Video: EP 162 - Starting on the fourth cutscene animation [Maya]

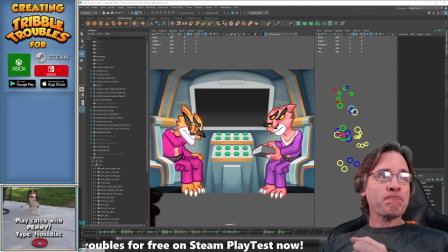3:20 What's going on, guys? How we doing out there? Can you notice a difference? No? I may have made a minor change there. What's going on, guys? What are we up to? Yep, microphone's working. We're off to a good start. Welcome, everyone.
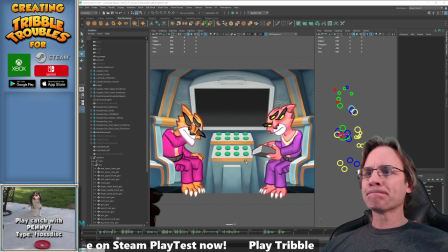3:36 Happy Wednesday to everyone, wherever you are. I am finally starting on the fourth and final cutscene. Yay. Can I move that in closer? No, look at that. All right. Gotta get used to the new setup. So where we left off is finished the third scene, right?
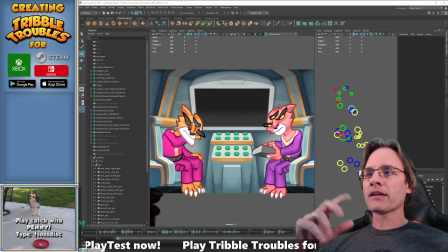3:56 The cutscene. Added the subtitles, and I'm finally setting up the fourth one. Didn't make too much headway since I saw you guys last on Monday. That's just because I was bogged down by other stuff. Let's just say that. Which I'll talk about some point, I promise, in the future. So let me see where I got...
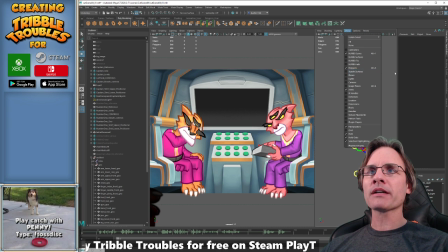4:16 Where is everybody? Let's see. Show polygons. It's on. So what did I turn off here? Yeah, got that one. Why am I not seeing? Oh, because that's this guy. All right. So let me come back to what I'm doing here.
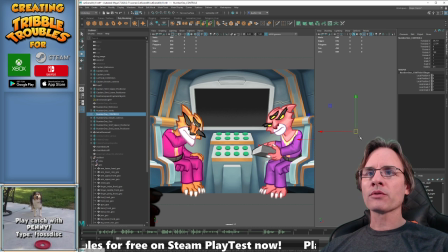4:35 Maybe controls. There he goes. All right. Just had to get situated. So I've got everything set up, at least to begin with, right?
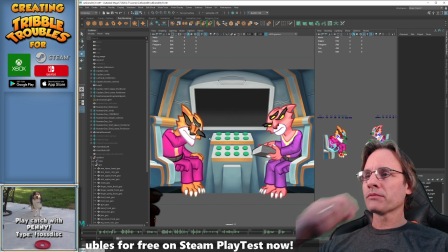4:48 And got my new audio. So now we're on the escape shuttle, and the idea is that you can see the ship sitting there on the screen. And of course the hand is going through the face because, well, said it once, said it a million times, Maya sucks.
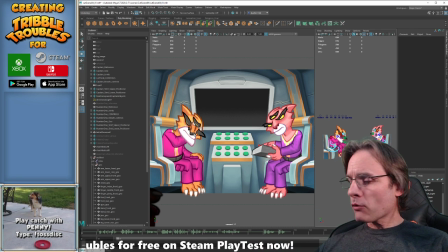5:02 Yeah. So, oh well. Will not be an issue once we bump it over to Unity, but in Maya, it's just going to be there. So they're on the escape shuttle, and one of the things I'm toying with, and I don't know if I'm going to do this or not.
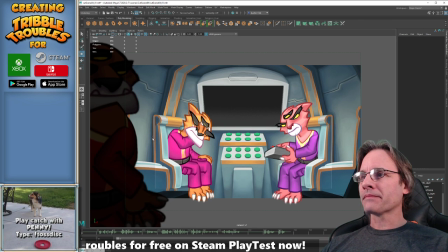5:16 Let me close the outliner. Is having a couple of the red shirts in the extreme foreground. And you can see the chair here. Her foot's kind of cutting into it, but you can still get the sense of the chair here. Like that, right?
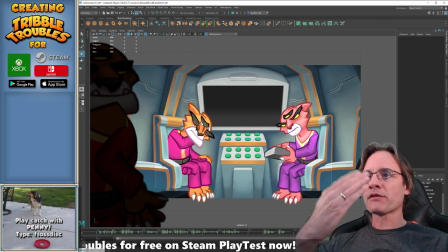5:32 Because the characters are designed to be more profile, facing forward, it would not really lend itself well to these side seats, right? You can see how, you know, if you try and take this figure and put it in the side seat, it would look really weird. So I could do it this way, but I would have to modify the textures so you can see like the back, right?
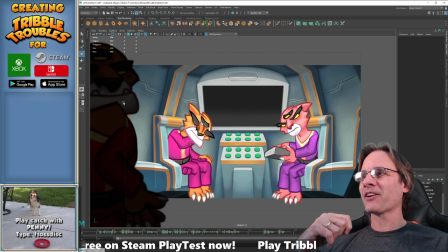5:51 Because right now he looks like he's staring at the camera like an idiot. So if I want to do this, excuse me, if I decide to do this, I'll have to go back and revise these textures and make a version that has like the back of the head.
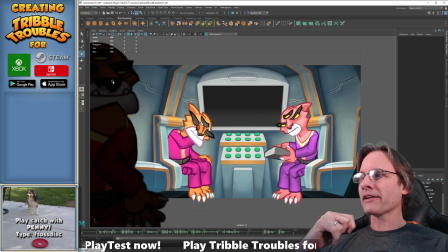6:09 And just as an experimentation, I was trying to dial down the brightness to kind of match the chairs. You can see how they're kind of in shadow. But it'd be awesome to have like two of the red shirts in the extreme foreground off to the sides. Just because it shows that these guys didn't go by themselves.
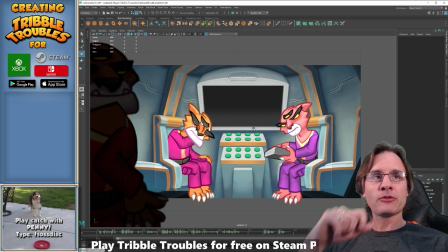6:27 But it'd be kind of cool that when they think that everything is okay, they can kind of like do a subtle little fist bump, you know, like right here in the lower part of the screen. But time will tell. So unfortunately right now I'm going to actually hide him away.
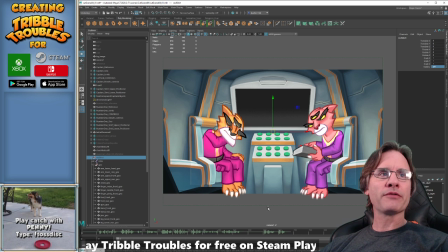6:44 And put that on the I would love to do that, we'll see if I can list. So I don't know yet. We'll have to see. Double check this real quick. Yep, cool. Alright. So just to give you an idea of what we got going on here. It should be good enough.
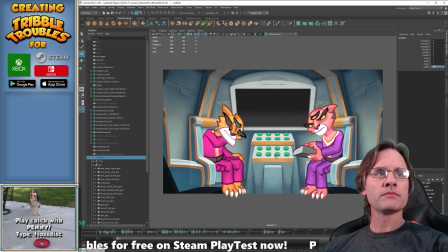7:02 Let's take a listen here.
Sir, the self-destruct was deactivated. Well done, number one.
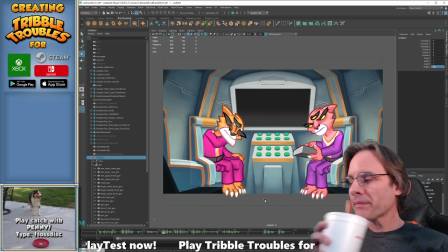7:08 It wasn't me, sir. Ah, okay. So it must have been the Tribble then.
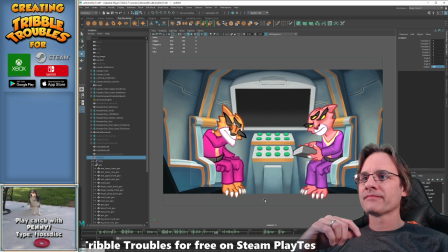7:14 Well, in that case, we better set a course back to the ship before it figures out how to engage warp.
And then you see the ship warp away.
Well played, sir. Well played.